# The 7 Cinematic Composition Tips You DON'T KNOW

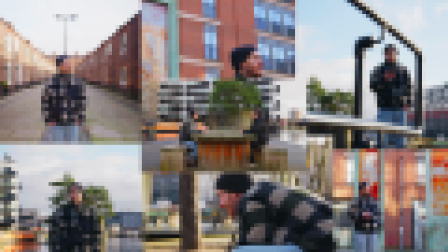In this video, we're going to go through 7 methods for creating cinematic framing and composition using features available on your Lumix camera.
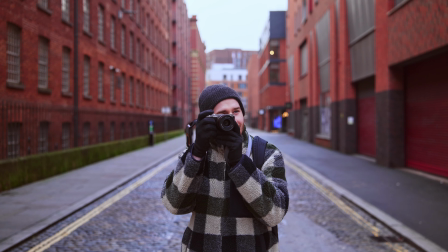These features are used in Hollywood feature films all the time and are a quick, easy, and free way for you to level up your filmmaking. Method number 1, the rule of thirds.
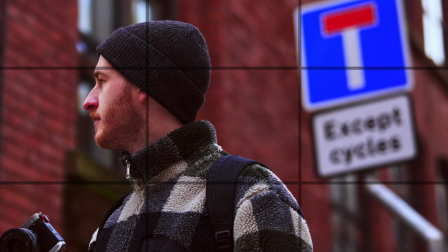The rule of thirds involves a 3x3 grid where we place our subject on one of the intersecting lines in this grid.
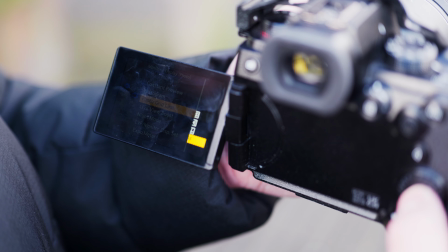We can easily get this grid up on our S5 Mark II by going to our monitor and display settings and turning on the photo grid lines.
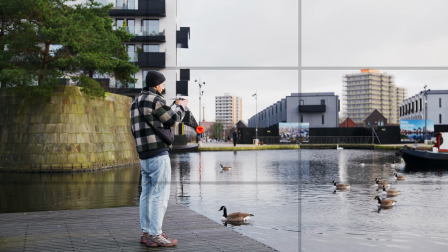The first option gives us the rule of thirds grid, and this will help us more easily align our subject with the intersecting portions of the rule of thirds grid. The reason we use the rule of thirds grid is because it's generally accepted that this creates an overall more pleasing image.
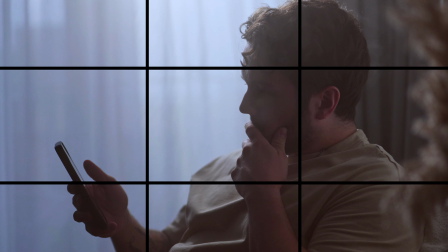But on the other side of it, it also makes us think more about the composition, what's in the frame. Whilst we have our subject aligned to one side of the frame, what's on the other side? But we'll come to that more so later on. Method number 2, leading lines. This method is all about using what is available to you in your environment.
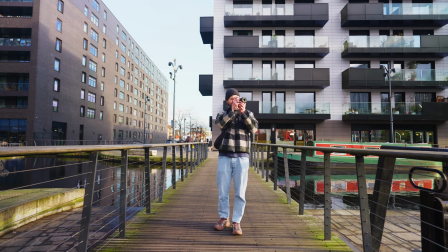You'll want to look for lines, naturally occurring lines, things like rows of bushes or different buildings and how they work together.
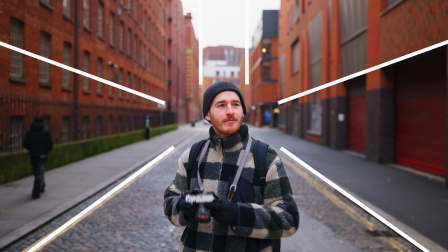We're going to then place our subject in the center of these lines, and they'll act as what we call leading lines.
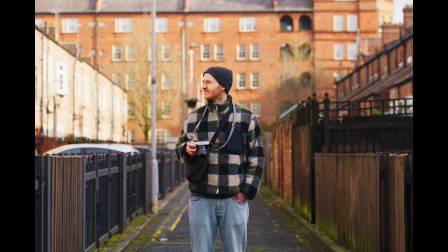They're called this because they are leading our eyes towards our subject. They act as a guide.
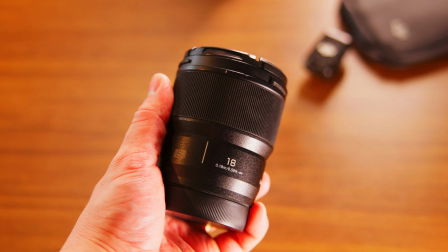And we can make these leading lines even more prominent by using Lumix's 18mm f1.8, a really nice wide-angle lens with a super low f-stop.
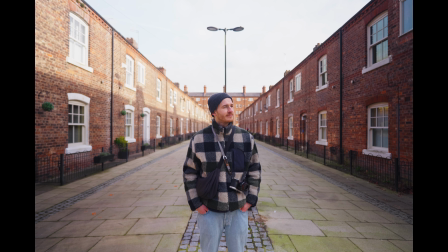It's super light and super small, but the image quality is not compromised because of that, because this thing looks great. And pairing this lens with our leading lines, it can make them even more accentuated, making for a more dramatic and impressive looking shot.
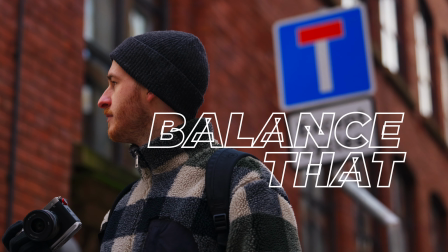Method number 3, subject balance. This one's sort of subjective in my opinion, but there's definitely a right and a wrong way to do this.
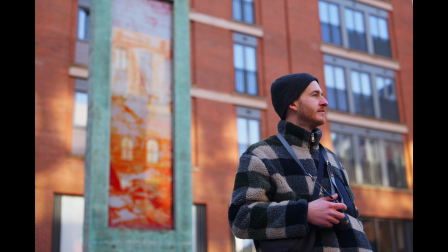This method is all about finding balance.
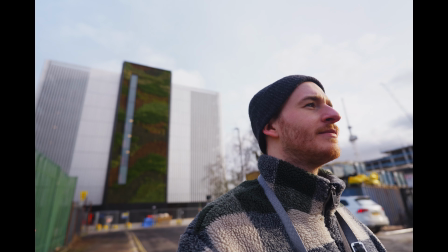Balancing your subject with objects in the frame, or even balancing it with negative space, where there's nothing in the frame.
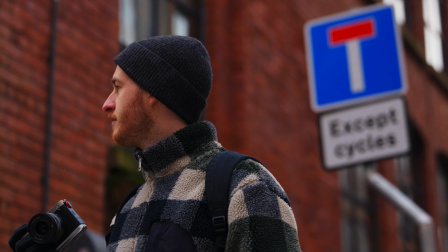This could be something as simple as a street sign.
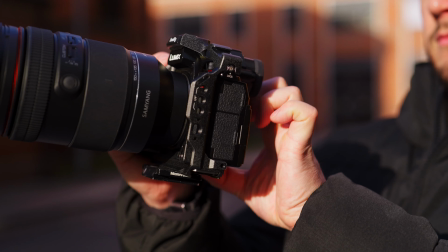And getting the angles right to accomplish this easily is really easy to do thanks to the tilty flipper screen that the S5 Mark II has. There's a bonus method in here I'm gonna throw in here. I didn't originally plan this, but it's called joining my mailing list and getting a free LUT pack.
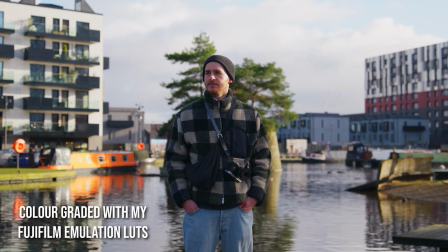Okay, this one isn't actually a method for framing and composition, but if you hear me out for a sec, there is some juicy info in here.
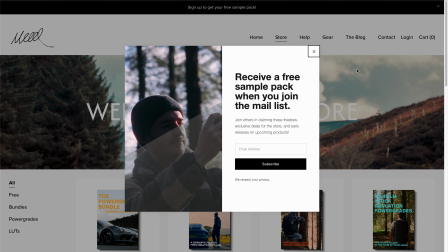If you click the first link in the description below, you'll be able to join my mailing list where I share filmmaking tips and tricks, send you guys exclusive discounts for the store that I don't offer on my YouTube videos, sorry, and a bunch of other updates and Lumix chit chat here and there.
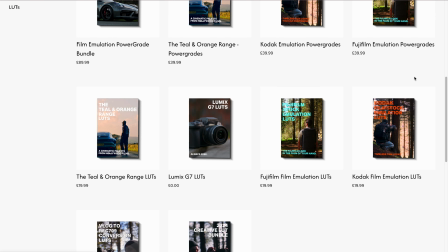On my store, mckc.video, there's a bunch of LUTs and power grades for you guys to play around with and check out to create beautiful shots for your videos.
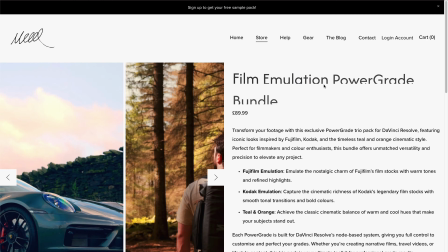And just for you guys watching this part of the video, I'm going to be offering a discount code for 15% off anything in the store.
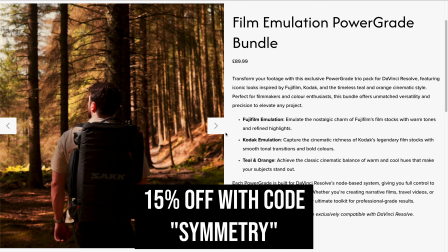The code is going to be called Symmetry. And that's going to be the next method we're going to be talking about. Thanks for sticking around. Method number 4, symmetry. This one is a little bit trickier because it partly depends on what you can find in your environment.
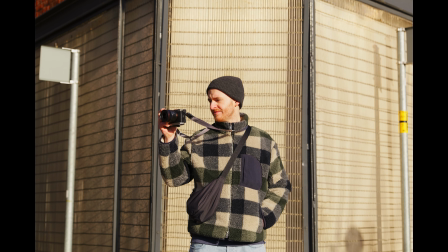If you're doing this in a studio environment, then it's pretty easy because you can control everything, where everything's placed, how everything's framed, etc.
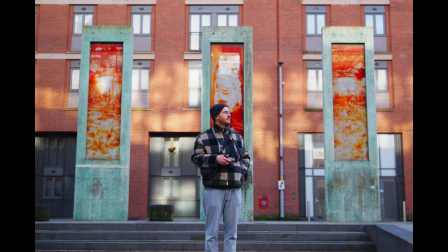If you're outside though, finding naturally occurring symmetry can be a challenge, but it's not impossible.
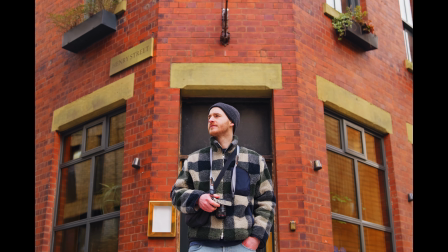It's all about having the same thing on the left and the right.
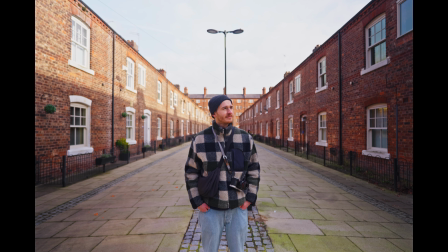And we may even conveniently have leading lines with this method as well, but true symmetry is an appealing technique itself that makes a nice image.
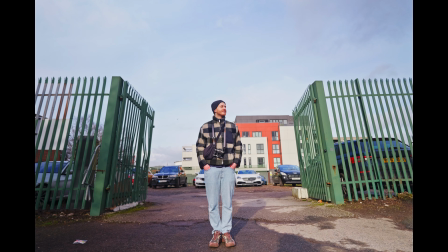In these cases, we'll keep our subject centered because the focus is on the symmetry of the shot. Though I guess we could have symmetry if we had 2 subjects in frame,
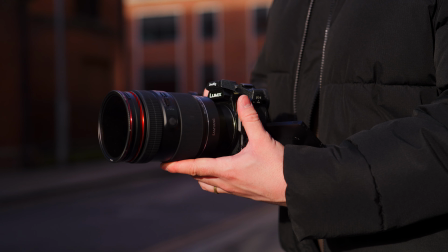because then one could be on the right and one could be on the left. A cool feature the S5 has that makes finding the perfect symmetry easier is the 6K open gate mode.
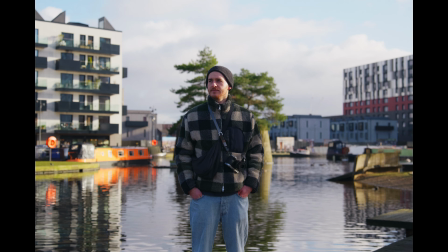This can be useful for post if I want to reframe slightly to make sure the framing is truly symmetrical, but it's also just a unique looking aspect ratio that can lend to the interest of a symmetrical shot. Method number 5, depth. This method is all about creating separation between your foreground, your subject, and your background.
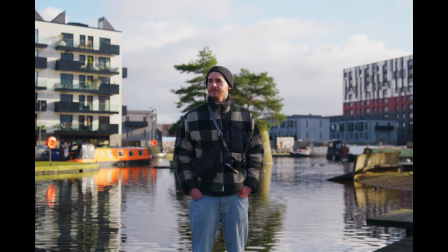Doing this creates a more 3-dimensional kind of feel. And there are a few ways we can do this.